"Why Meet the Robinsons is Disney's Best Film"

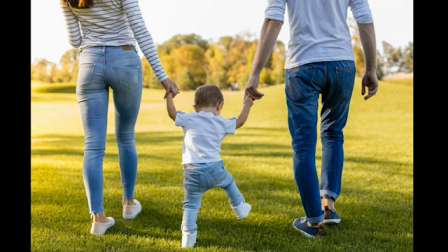(24:42)
Even though I was fortunate enough to have been raised by my biological parents,
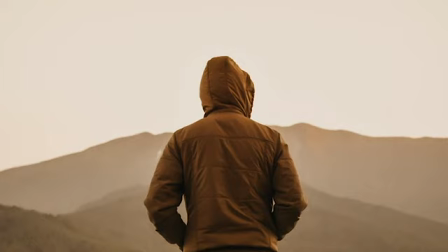(24:47)
like him, I too had made many mistakes in my life and struggled to move forward from my own challenges.
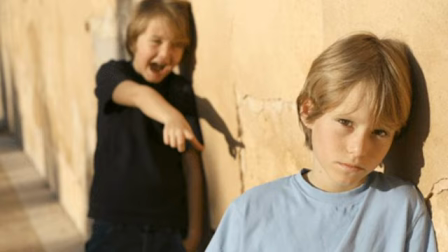(24:53)
On top of that, at times I had been pushed away and ridiculed by others for things that I liked, did, or said.
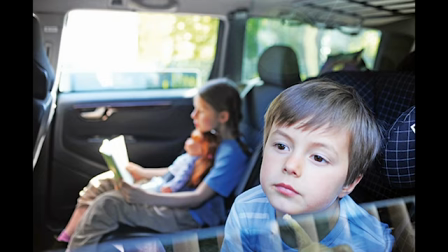(25:00)
When I moved away from home, my connection to it grew even stronger.
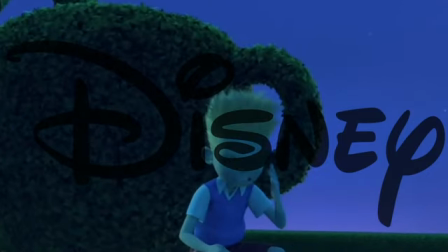(25:04)
I was in a situation where I felt so alone, confused, and upset, just as Lewis did.
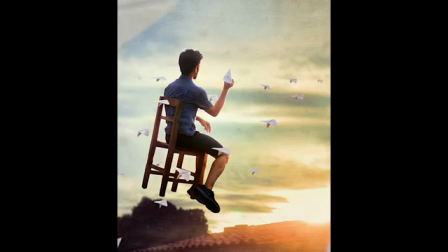(25:11)
I wanted nothing more than to escape from my current reality and return to the past.
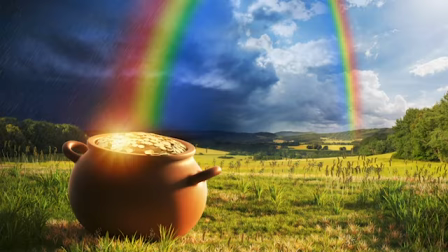(25:16)
I tried searching for places or people that would be exactly like the ones I had before in an attempt to cling on to a piece of what I once possessed.
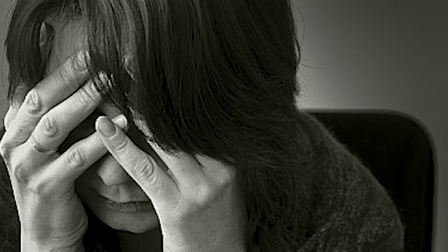(25:26)
But over time, as I realized that it was all in vain, I quickly became depressed and disillusioned.
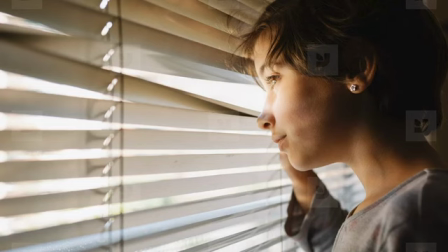(25:33)
I closed myself off from everything and everyone and developed a cynical and bitter attitude towards life.
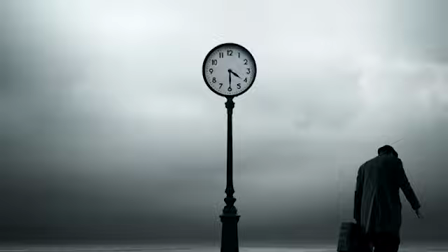(25:40)
Eventually, though, I came to a place where I was able to break free from that and begin to see things more clearly.
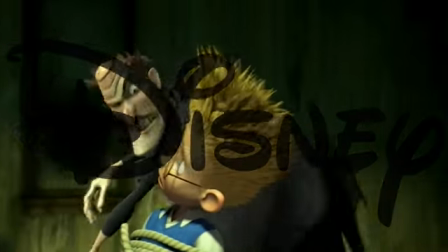(25:46)
I remembered Lewis and Goob's mutual struggle to let go of the past, and how it had different outcomes for them both.
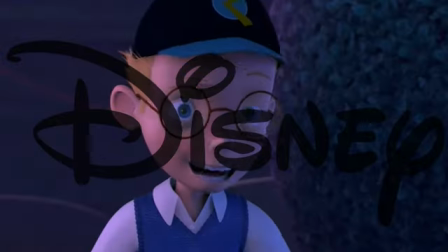(25:53)
They both had to cope with the same kind of pain, but only one of them was able to see the good in it before it was too late.
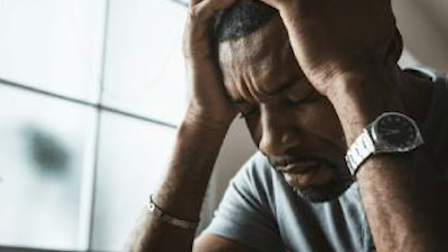(26:01)
Much as I hated my situation, I knew that if I stayed stuck in my state of anguish, it would destroy me as it did Goob.
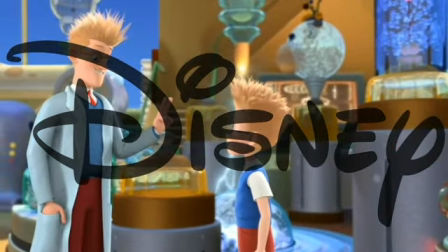(26:09)
So instead, I decided to follow Lewis's example and keep moving forward.
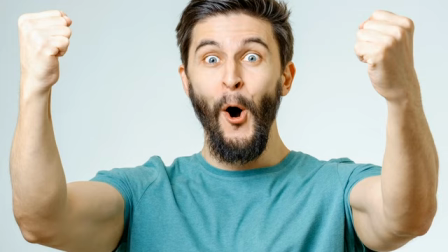(26:14)
In the end, it paid off, and I became a much happier and healthier person.
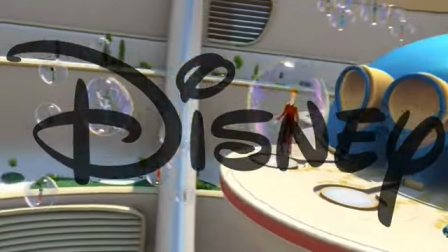(26:20)
So whenever I watch Robinson's, I'm always reminded of that, and thankful for the hope it gave me in that turbulent time.
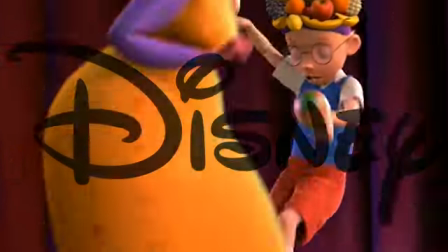(26:29)
There are so many moments and details in this film that give it a sense of character and add weight to the plot.
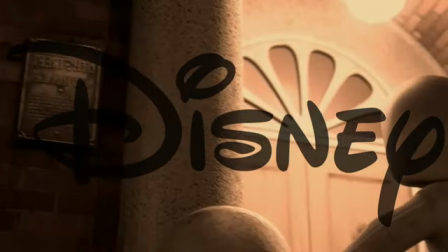(26:35)
For example, in the opening of the movie, if you listen closely at the moment just before Lewis' mother drops him off on the doorstep,
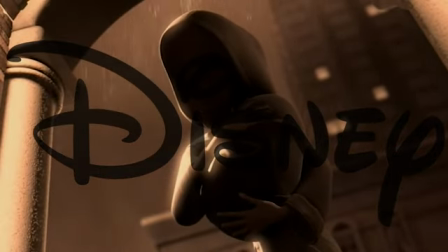(26:42)
you can hear the sound of a person almost slipping in the rain at
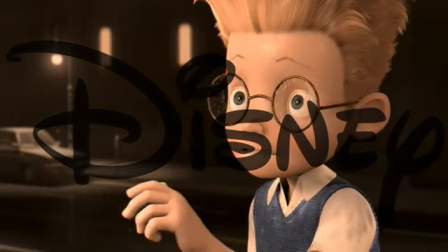(26:50)
first you don't think much of this because not much attention is drawn towards it but then when Lewis goes back and sees his mother in that point in time it's
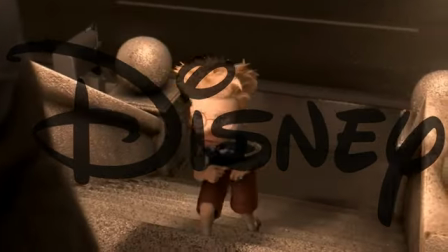(26:58)
revealed that as he walks away from her he accidentally makes that sound it's
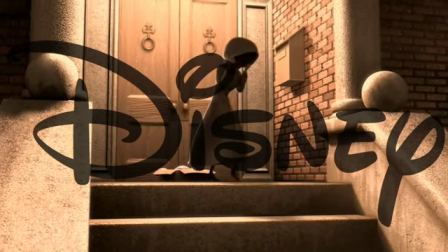(27:06)
such a subtle detail but it goes a long way towards establishing continuity in the story
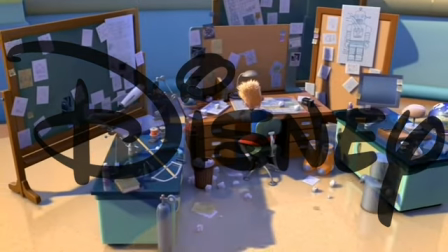(27:12)
Another example is the montage of Lewis's lab expanding and becoming filled with all his various sketches and inventions right before the end credits of the film.
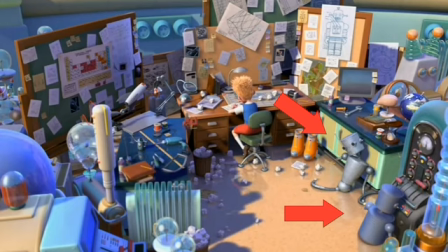(27:21)
If you look closely, you can see some prototypes of Carl lying around that Lewis is working on so he can fulfill his promise about remembering to invent him.
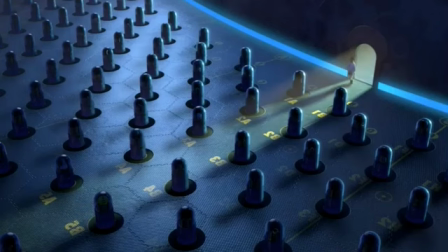(27:30)
As a side note, in the flashback sequence where Doris is shown being placed into storage,
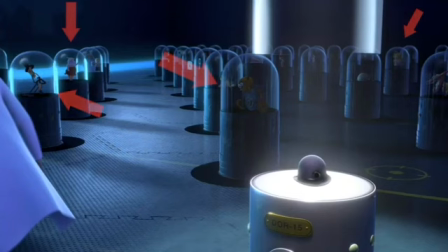(27:35)
if you look closely in the surrounding containment units, you can see several characters from Disney's scrap films My Peoples,
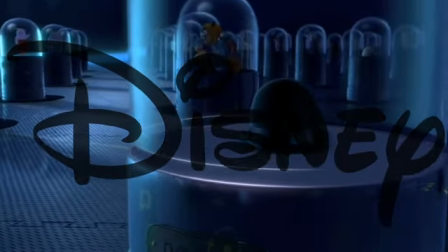(27:41)
and wildlife. It's a clever little detail that in a way serves as a metaphor for how sometimes things may not turn out the way you planned,
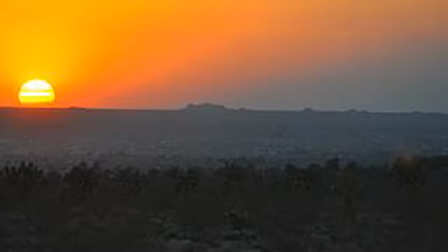(27:49)
but being open to change can lead you to bigger and better ones on the horizon.
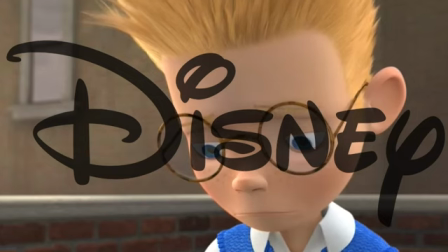(27:55)
Arguably the most important details of the film, though, are the ones that surround the relationship between Lewis and his mother. When tackling the idea of providing Lewis with closure towards his mom and his abandonment, Anderson initially struggled with how to bring that concept to life.
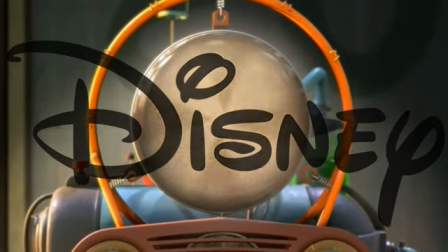(28:11)
Originally, he had the idea that rather than have Louis reveal Lucille's lost memory through his invention,
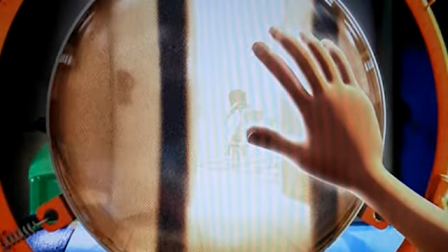(28:17)
instead he would follow through on his original intention of using it to display a memory of his mother from his own past,
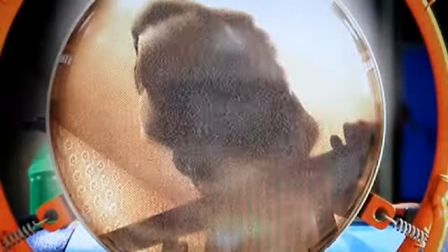(28:24)
but would shut the machine off before her face could be revealed.
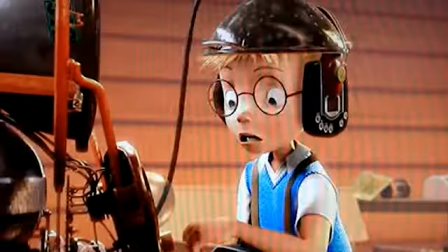(28:28)
Despite being almost fully animated, the scene was ultimately dropped from the film because it wasn't a strong enough conclusion to Louis' arc.
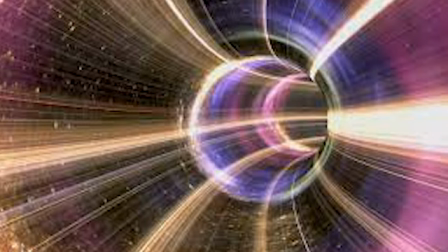(28:36)
Eventually, the idea came up to have Lewis reunite with his mom through time travel.